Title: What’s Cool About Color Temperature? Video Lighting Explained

So when you max it out to 100, it's not going to be quite as bright as this. Now, to be fair, that difference is nothing as drastic as being like only half as bright as one or the other. And typically, most of us are not probably going to be using our lights maxed out at 100% very often.
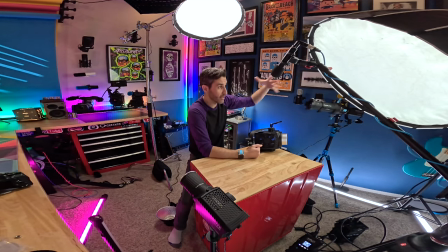8:35 My key light right now, this light right here to light the main shot in this scene is at 16%.
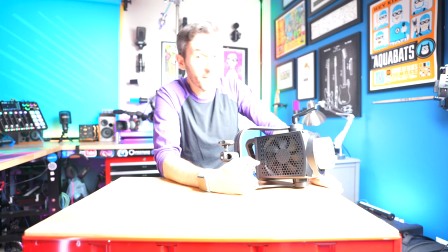8:41 So if I, let's max that out. If I max that out to 100, it's basically like I'm on the surface of the sun.
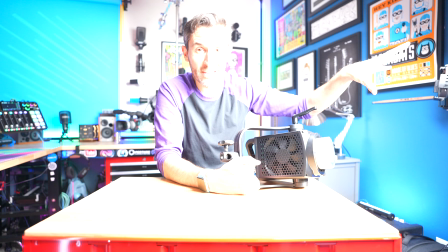8:47 But if I were like outdoors trying to compete with the actual sun, then you would want as much brightness as possible.
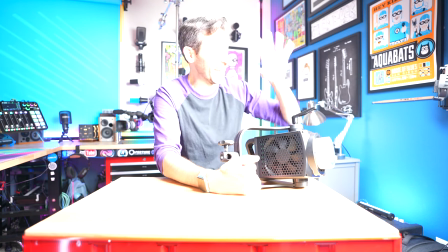8:53 Or if I was in a really big space, I have to turn this down. So if you know that you're probably only going to be working with one specific color temperature, and for video, that's probably going to be daylight color temperature, it then makes sense to have a daylight balanced light because you'll save a little bit of money and you'll also then be able to have a little bit more brightness. On the other hand, if you're going to be changing locations a lot and using your lights in a variety of situations and for a bunch of different purposes, then having a bicolor light, buying a bicolor light is totally a smart way to go. But wait, there's more. As you can see behind me, I've got all kinds of lights, all my Pavo tubes doing different colors and stuff.
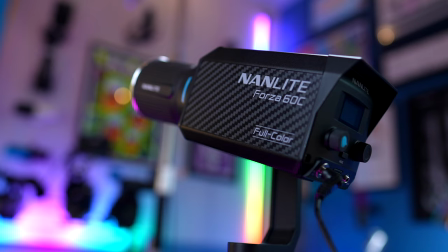9:26 And there are more traditional looking video lights like this Forza 60C, which as you will see is a full RGB color light. So as I have it set up here, projecting on this blue backdrop, it's cycling through every color in the spectrum.
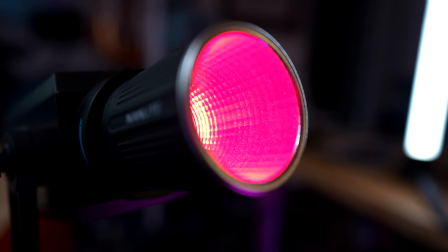9:39 And that means not just daylight or tungsten, but every ROYGBIV color on the entire spectrum. So why wouldn't you just want to get a full RGB light and have full control over everything, every color available to you all the time? The same way that having the technology to have a bicolor light makes a light a little bit more expensive, having all of the colors also then bumps up the price. So the reason I say that is because I think it's very important to be realistic about how you're going to use your tools. RGB lights seem amazing and having a good one or some Pavo tubes or something in your setup is pretty great,
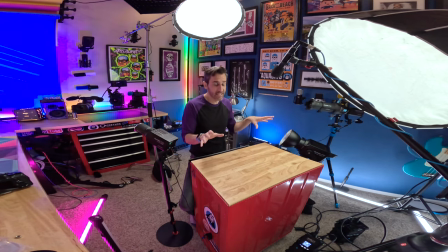10:14 but you probably don't need your full lighting setup to be full RGB because it doesn't make a lot of sense to invest in something as expensive as a full RGB setup if you're
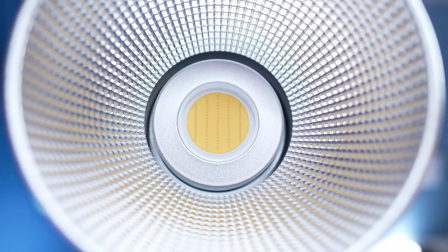10:25 going to use the same color temperature like 99.9% of the time for all of your videos and your projects. So now that we've covered the basics, let's talk about when you might wanna mix things up by mixing color temperatures on purpose. One important thing to understand here is that whatever your camera's white balance is set to, anything outside of that is going to look really noticeable.
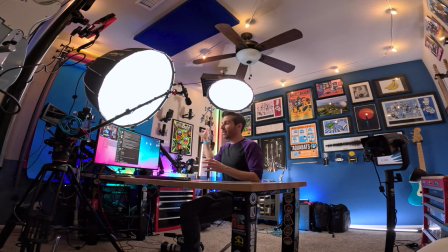10:45 So for example, in this setup right now, my main lights as usual in my studio are set to daylight color temperature. They're all at 5,600 degrees Kelvin.
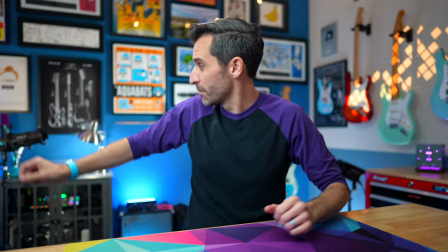10:53 But if you look over here, this design that I have being projected on the wall from this Forza 62 over here, this looks warmer.
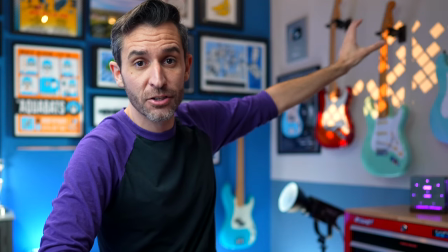11:02 This has kind of got an orangish warmer tone to it.
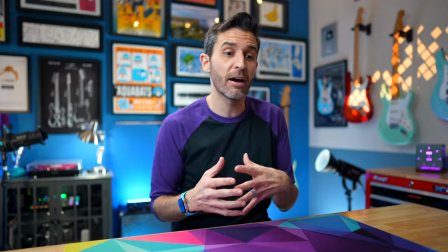11:04 Whereas all these other lights here, like the Pavo tubes back here, they're giving off a much more white, cooler color temperature.
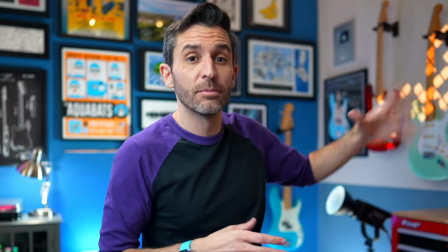11:11 And I did that on purpose for this setup because I wanted to add a little bit of warmth to this specific shot.
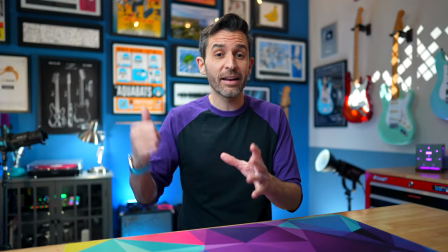11:17 Since that's a bi-color light, I can change the color temperature.
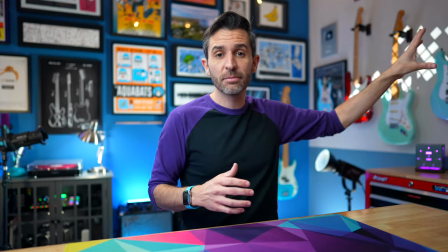11:20 And now this over here is a daylight color temperature and it changes the feel, the mood of the scene.
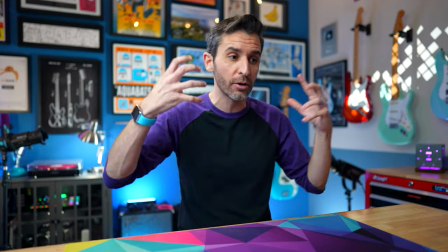11:27 Everything feels a little bit cooler and a little bit colder.
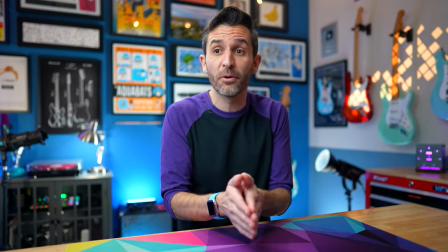11:30 And now if I set that back down to 2,800 degrees Kelvin, it's a lot warmer and the color difference, wait, I'd be a terrible weather person.
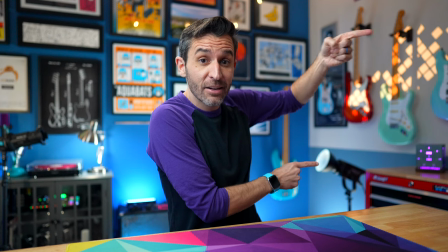11:38 The difference between a daylight balance light like this and a warm color temperature like this is pretty noticeable,
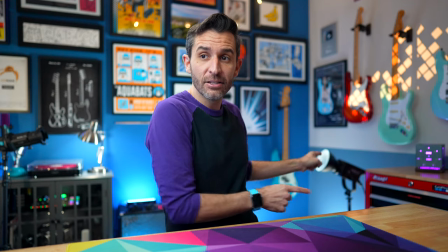11:43 especially because my camera is set so that these daylight balance lights look white.
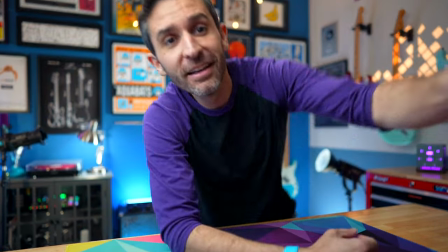11:48 But what if I changed the white balance on my camera? You might be asking. So now I've changed my camera's white balance to 6,500 and you can see my lights here.
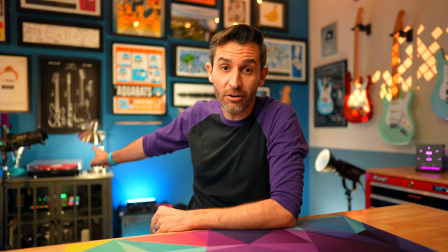11:56 These daylight balance lights are starting to look a little yellow and orange.
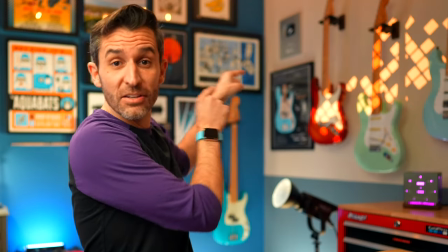11:59 I'm starting to look like I have a nice tan about me, but these warmer color temperature lights back here are starting to look really warm.
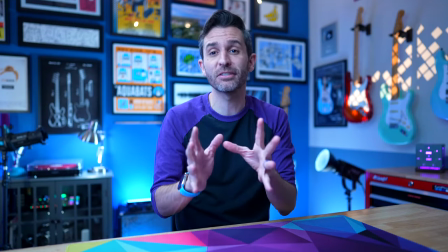12:07 And I can do the opposite too. Now I have the camera's color temperature set to match this over here.
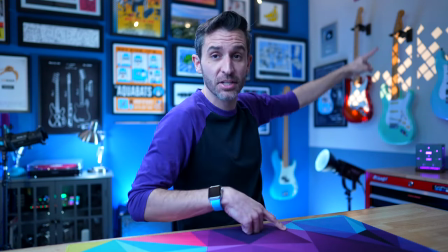12:12 So for me sitting in this room and looking at the design being projected on the wall there, that looks orangish and yellow.
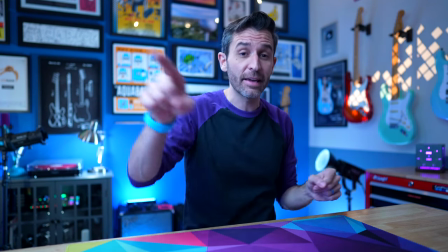12:19 But on the camera,
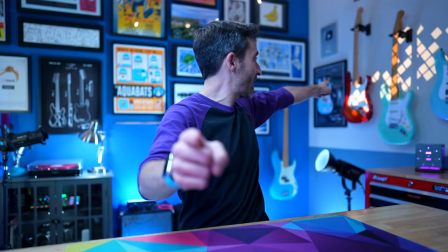12:20 it looks pretty much pure white because the white balance from that color temperature and the white balance from the camera's color temperature are now matching.
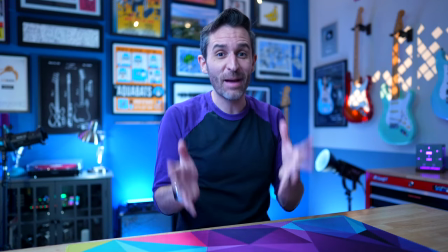12:29 However, none of the other lights in this room are matching that because they're all set to a different daylight color temperature,
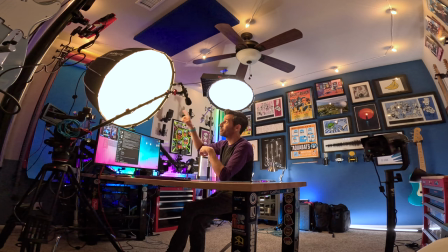12:36 and that means everything else is looking really blue. If I take this Forza 300B2 and change that to a warmer color temperature,
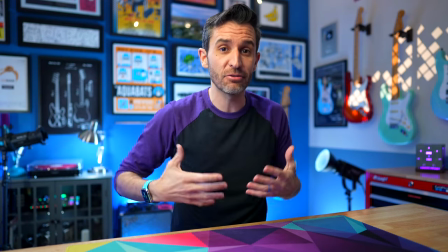12:45 now I'm starting to look kind of like I did before, a little more natural in my skin tone. This lighting is matching that lighting.
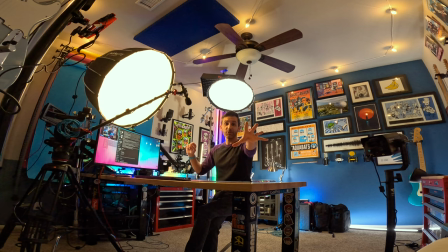12:52 These lights are looking extra cool over here. And if you look at this camera over here, you'll probably notice that everything is very, very strange. For me in this environment, this is very orange. This is actually kind of uncomfortable.
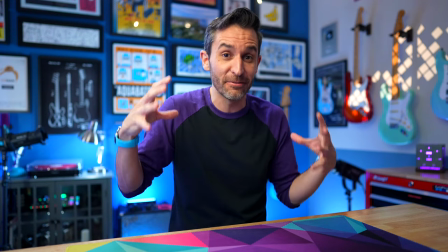13:04 I wouldn't want to be in this weird, like deep fryer environment for too long, but on camera,
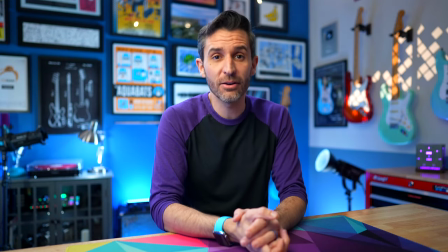13:09 at least my color temperature looks pretty normal because everything is set to match.
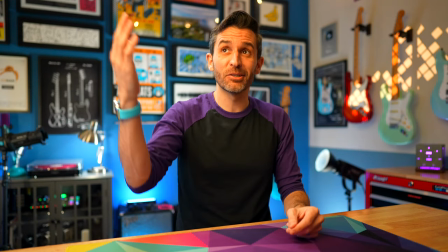13:15 Now I set my camera's white balance back to normal, which is a daylight color temperature and the light without changing it, you can see how orange it is.
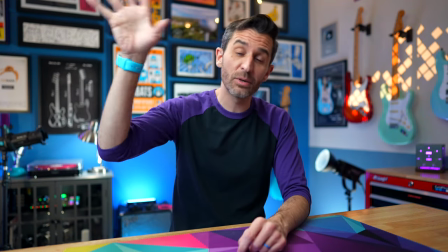13:21 And this is starting to look more orange also. And I can switch that light back to a daylight color temperature. It's at 5,100 degrees Kelvin, just for reference. And now everything kind of looks back how I set it up in the beginning where all of these lights match for the most part and then I have a warm accent light over there and all the colors are pretty accurate and as the person who's physically in the room right now I can verify everything looks accurate and comfortable so mixing warm and cold color temperatures high and low color temperatures is something that's possible but it's
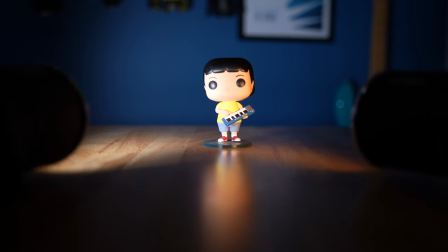13:50 clearly not something you would want to do on accident you definitely wouldn't want two lights on a subject that are different color temperatures unless you're trying to get a specific effect of some kind and speaking very generally if you're not in control of a location where you're filming something it's a good idea to set your lights to match the ambient lighting color temperature there are very advanced tools like light meters that can help you do that we're not going to really get into that right now but if you're going somewhere and you see oh i'm inside and the lights look kind of orange and they seem to be very incandescent then you know maybe you should have a light that can be adjusted to a warmer color temperature if you're going outside or to a place that's lit by sunlight, then maybe that would be a good idea to use a daylight balance light. But if there is no ambient light source and you're building up everything from scratch, then you have total control over everything. What that really means is you can then mix and match with purpose. You can light your main scene and then you can have accent lights to establish a mood or a tone, or I guess vibe, as the kids say. There's obviously an entire world of lighting that's a lot more than I can fit into a single video. And honestly, a lot more of it it is beyond my own scope of knowledge. But hopefully now you've got a bit more of a solid understanding of the basics of lighting color temperature, because gaining a better understanding of lighting is always a bright idea.
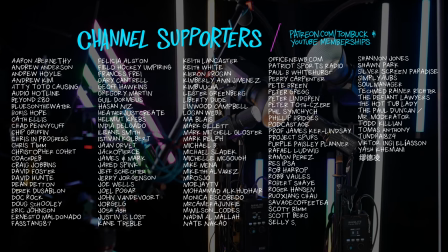15:05 And speaking of bright ideas, thank you to everyone who helps support my channel through Patreon and YouTube channel memberships.
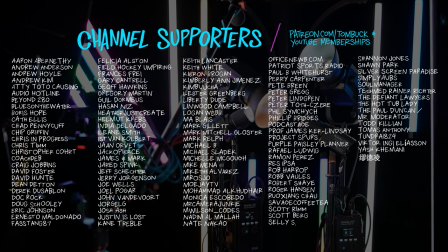15:12 Your support is truly delightful. And because I did get to set up all these fun new lighting setups for this video, I wanted to show you exactly what I was using.
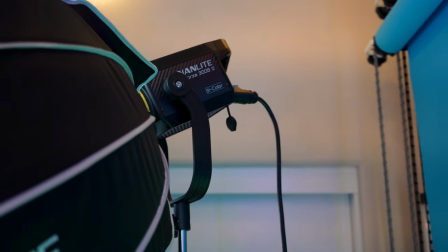15:21 The main key light is the Forza 300 B2, which is a bi-color light. So that's how I was able to do that bi-color example.
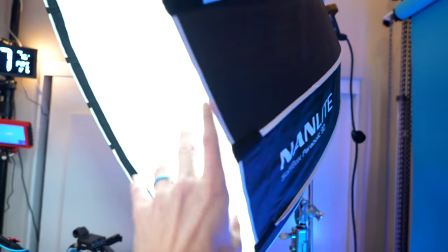15:28 And I have it running through this massive 90 centimeter softbox.
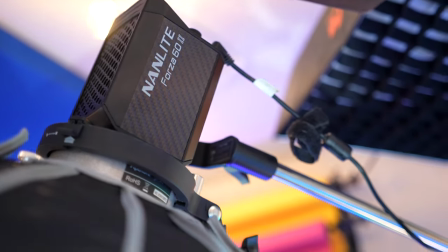15:32 My backlight or my hair light was the Forza 62, which is a daylight color temperature light.
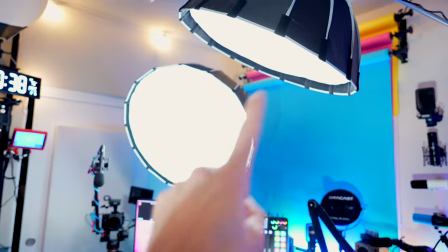15:37 And that's running through a smaller mini softbox. And so these two lights together, there was key light and fill light, both daylight color temperature.
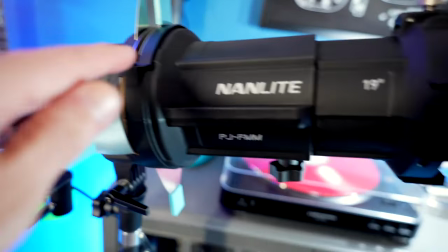15:45 And this is the Forza 60 B2, which is the bi-color light going into a projector, which is made for the smaller FM mount.
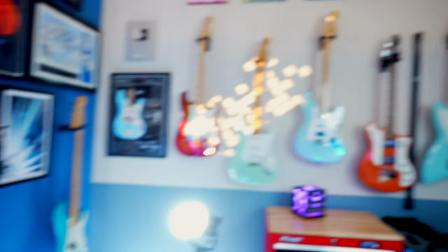15:53 And that is what let me put the design on the wall over there.
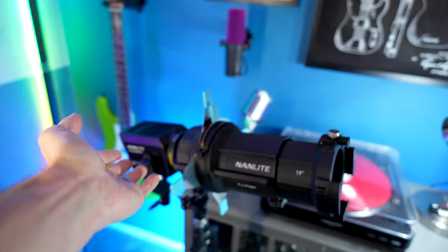15:57 And this Pavo tube was here to just kind of cast some warm light on this light so that it popped out more in the background. And since this is a video about lighting, what I want to do is have different lighting setups for different sections and then do the sponsored segment in a different spot. So that way everything looked a little different and there's also a chance to set up and try out different lighting.
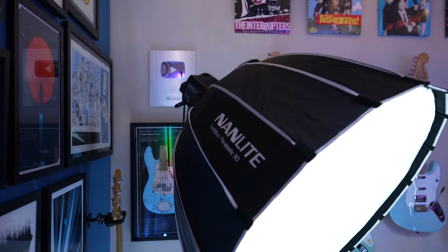16:14 So this is what I have set up here, which I ended up actually liking quite a bit. Just like before, the key light is the Forza 300B2.
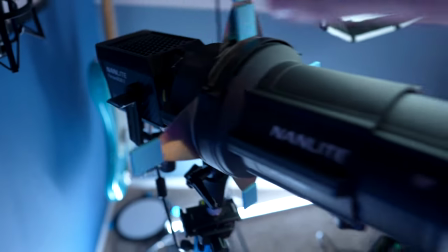16:22 I moved the 60B2 with the projector attachment over here.
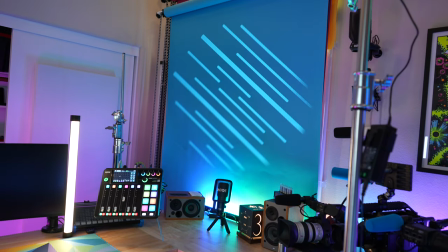16:26 So that way on the background here, hello, it could have this different shape over there, which I thought looked really cool.
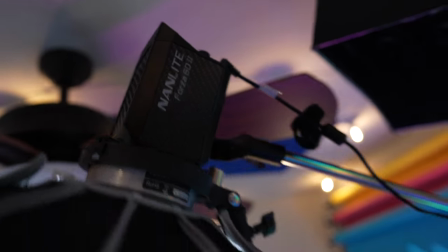16:32 And then I was able to just move the other Forza 62 over here on the C stand, just pivot the stand.